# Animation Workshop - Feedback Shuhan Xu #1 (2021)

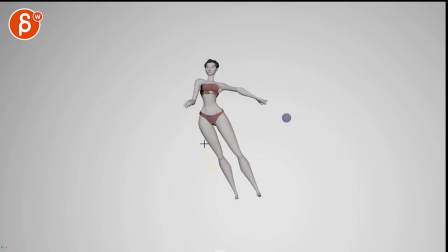(6:43)
just so you don't have those sudden translates where everything is moving without any drag was kind of crabbing through the scene that's the biggest thing i have through there and then watch out how you end kind of comes to that stop in a couple frames of nothing and then that's it so go
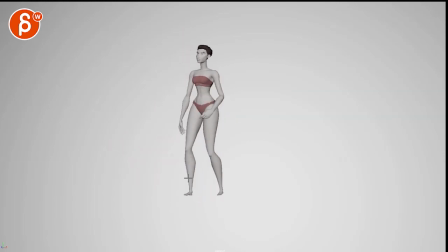(7:03)
there and cut maybe a bit sooner or have a longer settle that's
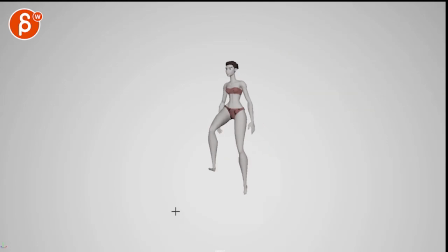(7:09)
not too bad but even this feels just a bit stiff just how that leg comes up and then that's it in terms of stomp push off into that it's nice how she then uses that leg to come forward and has
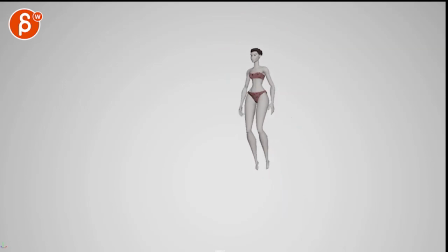(7:28)
a nice compression recovery it's a bit poppy at the end there that watch out the leg is a bit of a pop and then again comes kind of an ease in to stop versus up and drop certain smoothness missing but this goes back into just the pose could just be a bit more
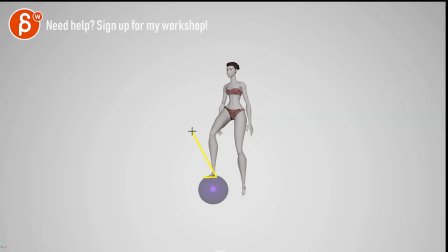(7:46)
dynamic i mean who's to say that you don't go lower with her where she could even have potential bends and then she leads with the upper body and then you know then you have a fertile back then the legs are there
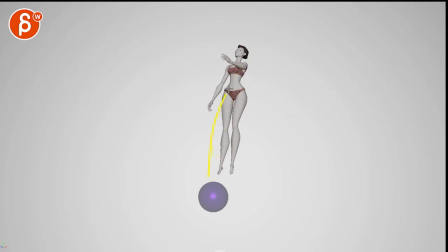(8:03)
into just an overall stronger c-curve even through this so it's not that as your shape visually it's a bit harsh but you can continue in a stronger even if you overlap the legs, you could still have an overall C-curve through there into that.
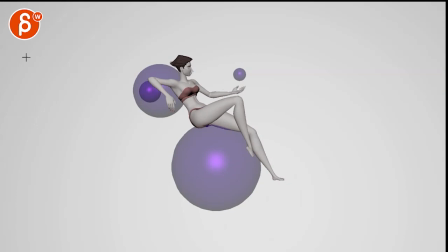(8:24)
All right, that's kind of that. Hope it helps. Thank you. All right, there's an email. You can sign up. You can start whenever you want. You can submit whenever you want. You get 16 submissions. Either way, a like and subscribe would be awesome. All right, thank you.